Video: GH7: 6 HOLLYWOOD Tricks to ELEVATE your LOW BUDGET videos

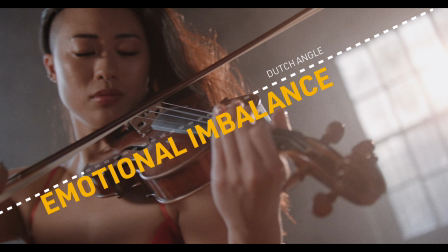12:25 This tilt visually supports the feeling of her emotional imbalance at this moment, caused by her uncertainty and concern about another potential failure.
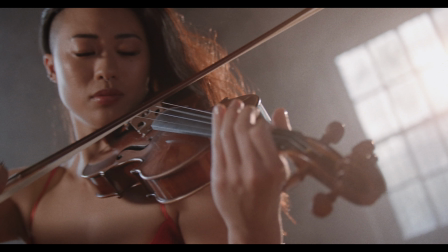12:33 Another couple of subtle tricks I used in this shot. First, we see her fall back and out of focus as I did a subtle dolly out.
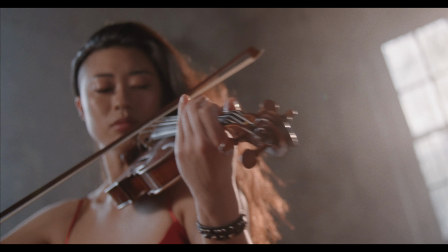12:39 I also synced it with a specific part of the music where you hear two notes that harmonize to give you this eerie feeling of falling. Have a listen.
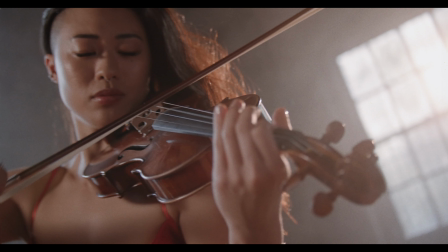12:50 It's like a Doppler effect, as if she's falling deeper into that dark thought of another failure.
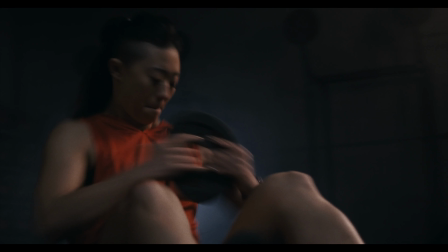12:57 Then she suddenly breaks herself out of it to take back control and resume her training in this other shot.
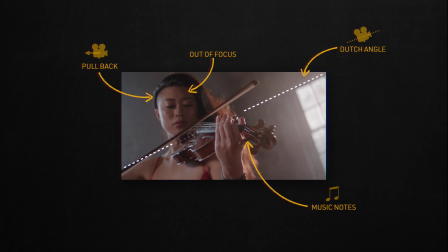13:07 It's all these small details that add up to slowly build this moment. Another Hollywood classic I used is the high-angle, low-angle combo.
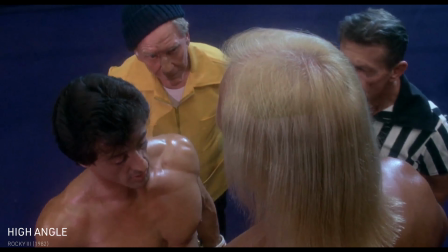13:15 Generally, a high-angle shot makes someone look small, vulnerable, or weak, while the reverse low-angle shot does the opposite.
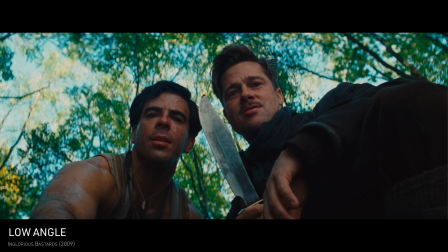13:21 It makes them look huge, strong, and powerful. This isn't set in stone. Context can completely reshape how you interpret these angles.
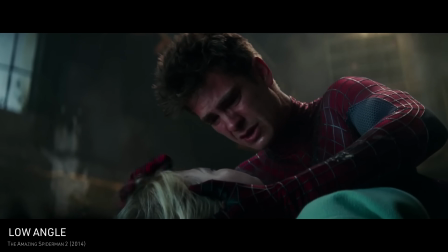13:28 Each director can put their own spin on this combo to convey different messages. Sometimes the same director uses this combo differently based on the context.
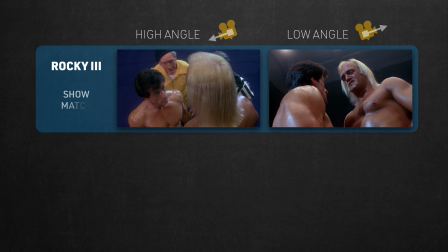13:36 Like in Rocky III, it was a show game, so the angle was more exaggerated, borderline comical.
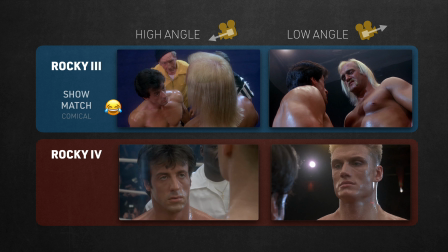13:41 While in Rocky IV, it was a life and death situation, so it looked more serious.
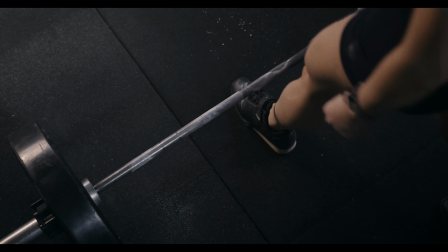13:46 Inspired by this, here's my version of this combo.
And no matter how much load I bear on my shoulders.
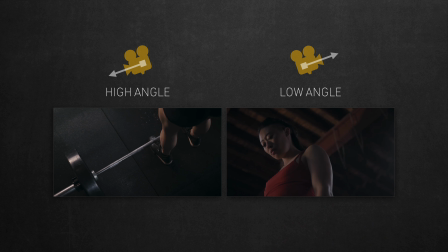13:53 It starts with a high angle, then cut to the reverse low angle. For context, this comes right after the intense training montage.
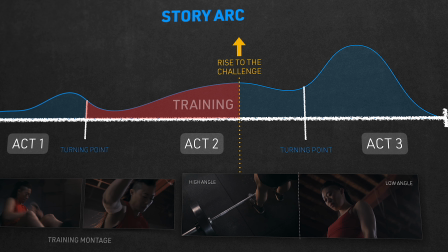14:00 It's that rise to the challenge moment when she's finally ready to face her heavyweight nemesis.
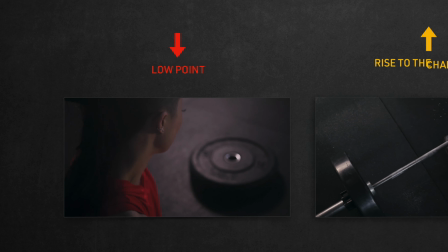14:05 Now check how this shot contrasts with her initial low point. Remember when she was sitting there staring at the weight, feeling all doubtful in the aftermath of her first defeat?
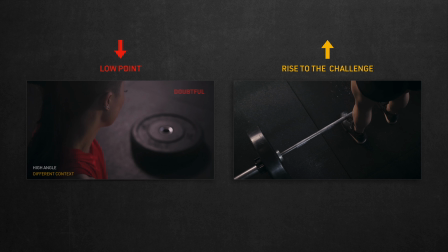14:14 But now, she's standing tall and towering above this heavy weight in a strong stance.
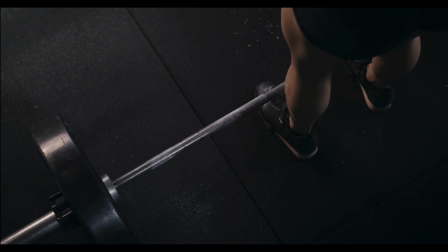14:18 But there's another trick hidden in this framing. See how this shot has a strong tilt to the left? It made the weight drop to the lower side of the frame to give you this feeling that it's so heavy it's tipping the whole frame out of balance.
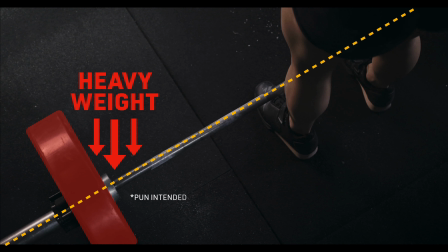14:30 So the composition got your eyes doing the heavy lifting and made you feel the weight just by how it's framed.
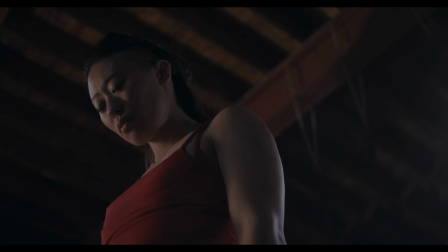14:35 Then comes the reverse to a low angle. In this context, it makes her look strong and powerful.
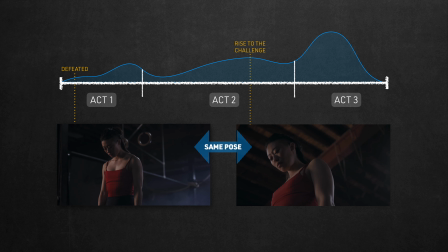14:40 What's interesting is how this is the exact same pose from when she first got defeated, but the difference in context motivated different framing.
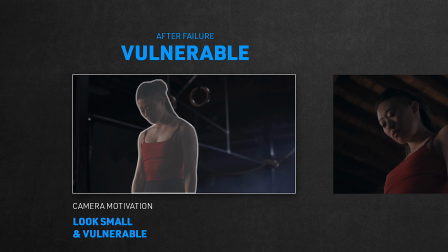14:47 She looked vulnerable, motivating the camera to make her look smaller in the frame. So I shot it from a distance, straight angle with a slight tilt up on a short tele lens.
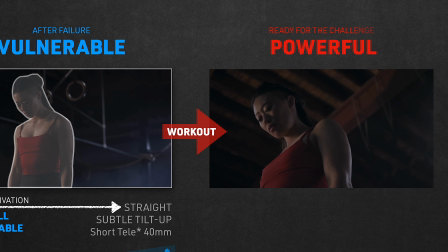14:56 Fast forward through her workout montage, she's much stronger now and ready to take on the challenge, motivating the camera to make her look bigger and more powerful.
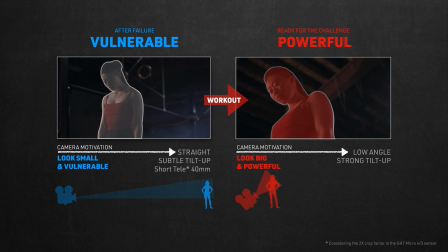15:03 So I got much closer, shot from a low angle with a strong tilt-up, and used the wider lens to leverage the distortion it creates, making her larger than in real life.
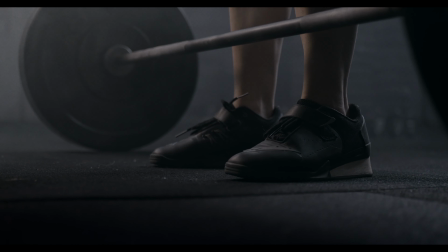15:12 I actually used this same trick later in the sequence.
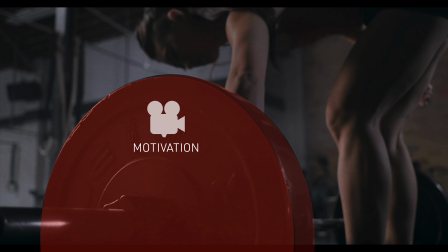15:15 So in this frame, the camera motivation was also to make the weight look super daunting, bigger and heavier than it really is. So I used the same trick: get close, low angle, wide lens. Next trick is about creating turning points and making them impactful.
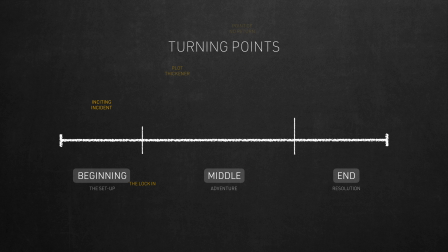15:29 If you're not familiar, turning points are key moments in your film that significantly change your story's direction. Every time you hit a turning point, this story gains momentum to push it through a different and new path.
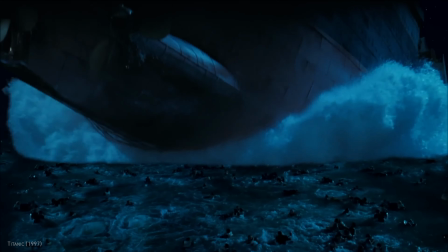15:39 And because they have such powerful narrative impact, they should also have visuals that are equally impactful and memorable.
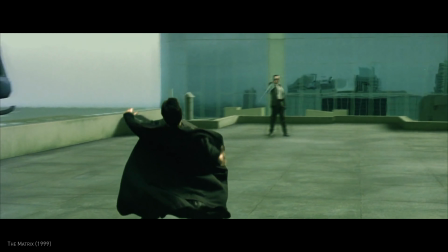15:45 Some filmmakers push the boundaries of cameras and VFX to create iconic moments like this,
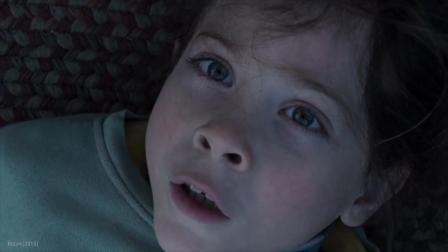15:50 or keep it super simple yet effective with more focus on the emotional impact of the moment,
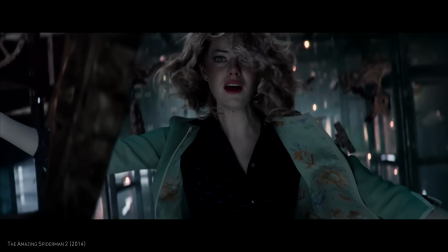15:55 or mix both visual and emotional to maximize the intensity of this turning point.
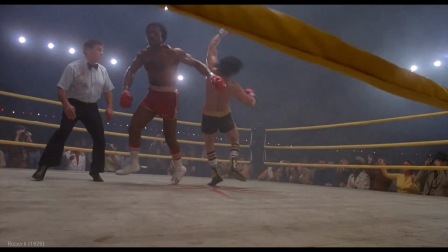15:59 The common thread here is how they all visually stood out from every other scene in their films, or even in all filmmaking history. Take the Shawshank Redemption's prison escape scene. It was so iconic that it became the movie poster.
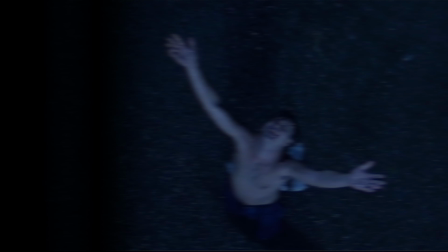16:11 So what made it so special? There was a massive visual shift in the scene that separated it from the whole movie.
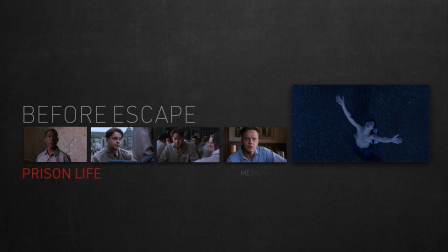16:16 Even though the turn of events clearly indicated it's a turning point, the director still decided to make it even bigger visually through many camera, art direction, and lighting tricks.
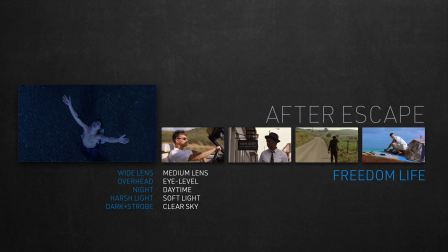16:25 The film settles back to the usual look right after that, but of course the story took a completely different turn.
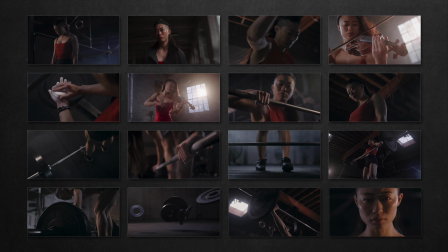16:31 Inspired by this, I thought of another simple trick.